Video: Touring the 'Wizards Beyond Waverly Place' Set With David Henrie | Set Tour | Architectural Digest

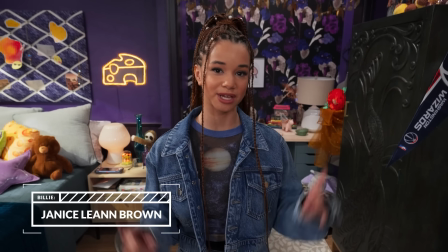741s
Hi, I'm Janice LeAnn Brown, and I play the role of Billie, and this is her room.
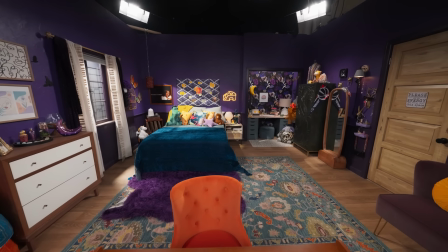746s
She is very rebellious,
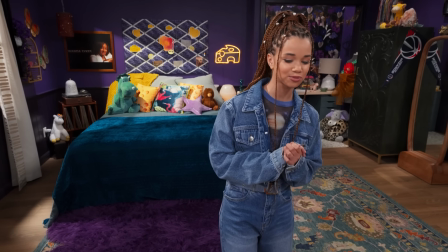749s
mischievous, she's strong, and I think she really just wants to have fun all the time, so she's always up for adventure.
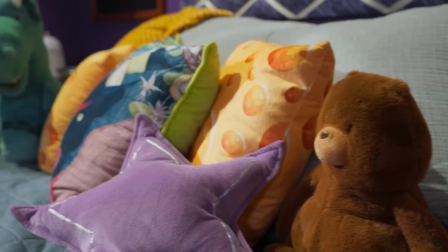756s
In terms of the color palette with one of the newer sets in Billie's bedroom, I looked a lot at Selena or Alex Russo's bedroom from the original Wizards.
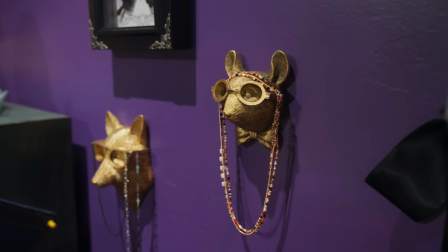766s
I really wanted her room to feel magic, right?
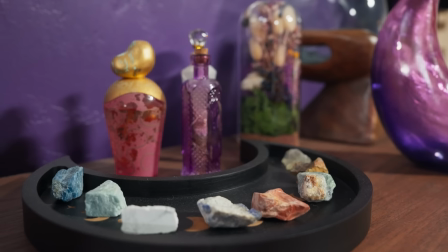770s
So we did a really bold purple with the decoration, just giving her lots of like crystals and macrame and like, cool teenage girl things, but also very kind of wizardy things that I think Alex had in her room as well.
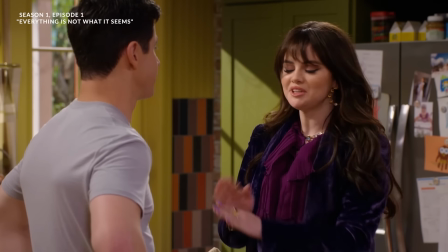783s And what about Billie? Is she cool? I promise. Billie definitely won't say anything about being a wizard.
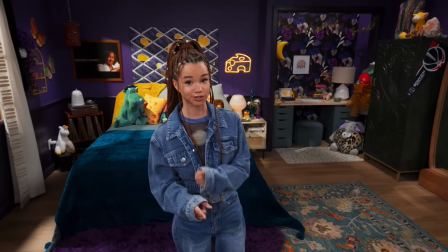788s I'm a wizard!
So actually, Alex dropped her off at, this place.
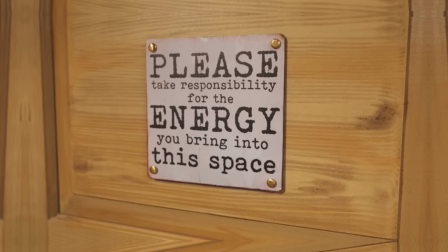796s
And then Gianna figured, okay, well, she's living here. I don't want her to just sleep on the couch or whatever.
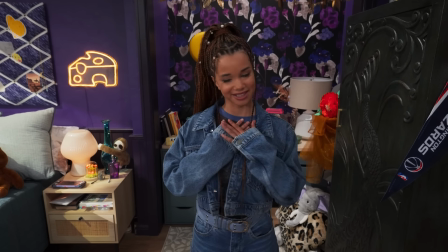801s
So she, being the lovely person that she is, she decorated this room for Billie.
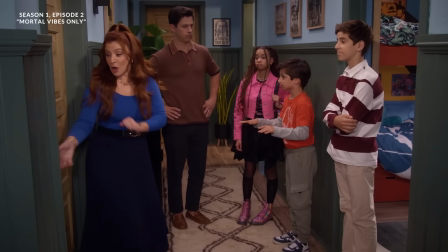807s Okay, let's go see the room!
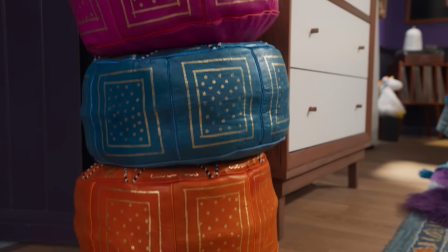814s
For Billie to have her own room and a home, it means a lot to her because she's never felt accepted.
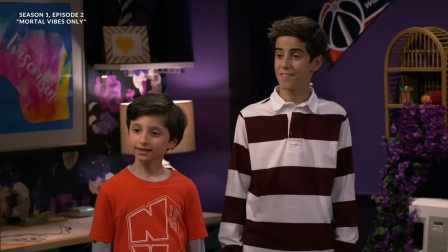820s Never had my own room before. Yeah! Me neither.
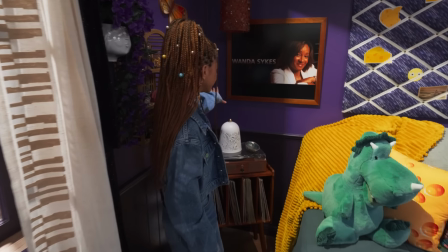825s
Going on to the Wanda Sykes poster.
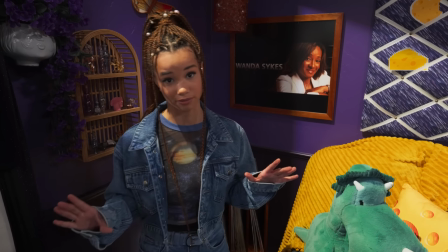830s
So, funny story, Gianna can't know that we're wizards. One day she asked, what does Billie like?
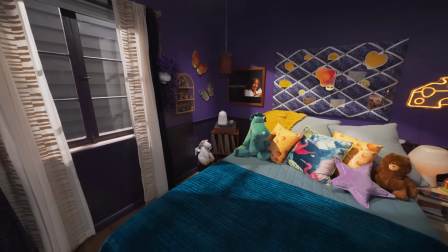837s
Because she wanted to decorate her room in the way that she likes. Justin had to kind of make up something, and so he was like, oh, she likes her Wanda Sykes.
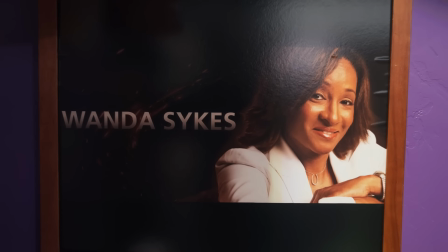845s
So that's how this came along. And I think Billie may have it as motivation because she's always smiling at her when she wakes up.
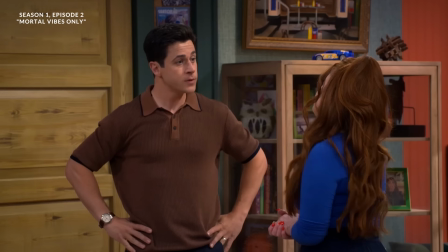854s Okay, where's she from? Oh, she's from Wisconsin.
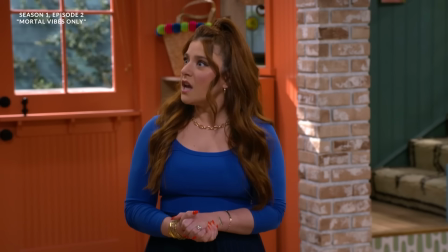860s Wisconsin!
When you're designing for little kids, if you're dressing the walls and you've got all this beautiful wall hangings,
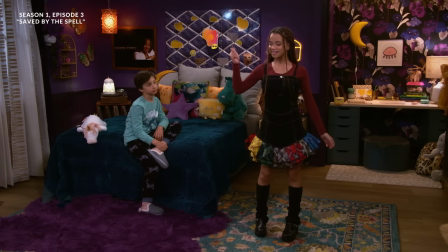870s
you get more bang for your buck if you hang it right behind their heads instead of way up there. In multi-camera sitcoms, all the shots are kind of like middle.
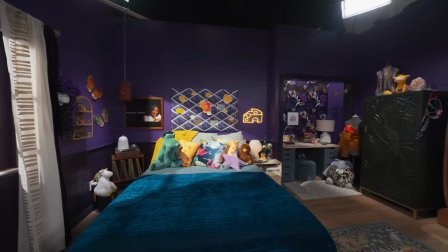877s
You focus the budget and the money and everything that you want on camera in that space.
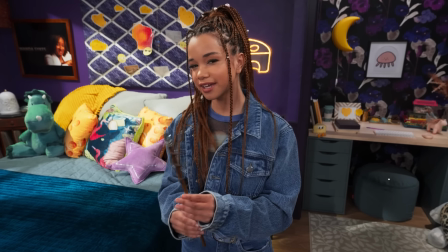883s
This is Billie's wand. I don't know why I named it Bobby. I just felt like it would have a really casual name.
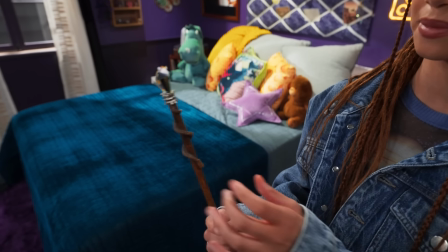890s
I love this wand because I feel like it really shows her mischievous from like the snake and everything.
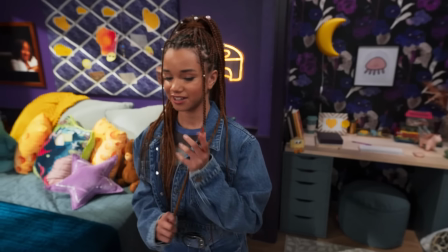895s
And then like the jewel, like it's becoming my best friend.
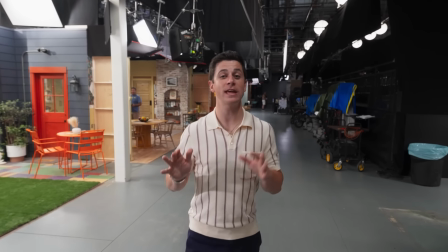902s
So I'm bringing you to show you what the actors are looking at while they're performing on stage.
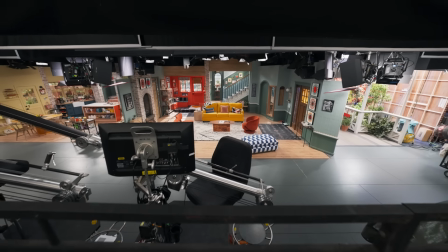908s
A very cool part about sitcoms since they were invented was that they're in front of a live audience.
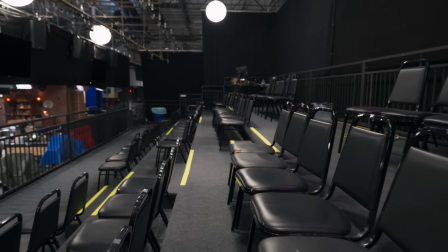913s
So the actual laughter that you hear when you're watching a sitcom is people sitting in the stands, watching, laughing, and reacting in the moment.
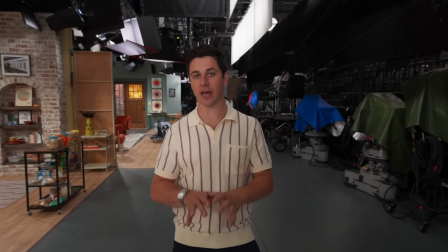920s
The sitcom format is the closest thing you'll get to a play in television.
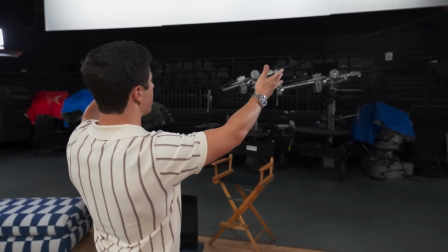925s
We're looking out this way. So we're performing for the audience, so you get the immediate reaction of seeing what a couple hundred people think of your lines.
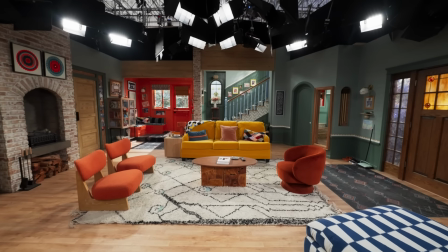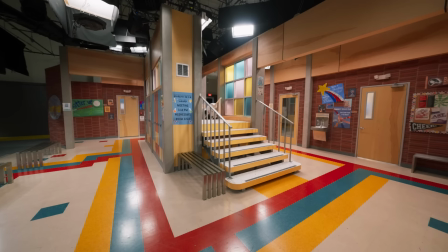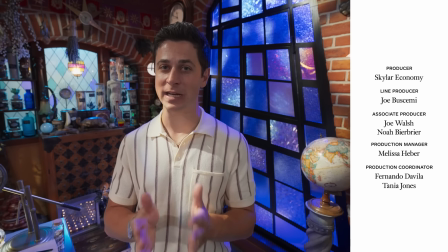948s
Alright, AD, I am out. Thank you so much for taking a tour of my set. It's been a blast, but I got to get back to the Wizard world, so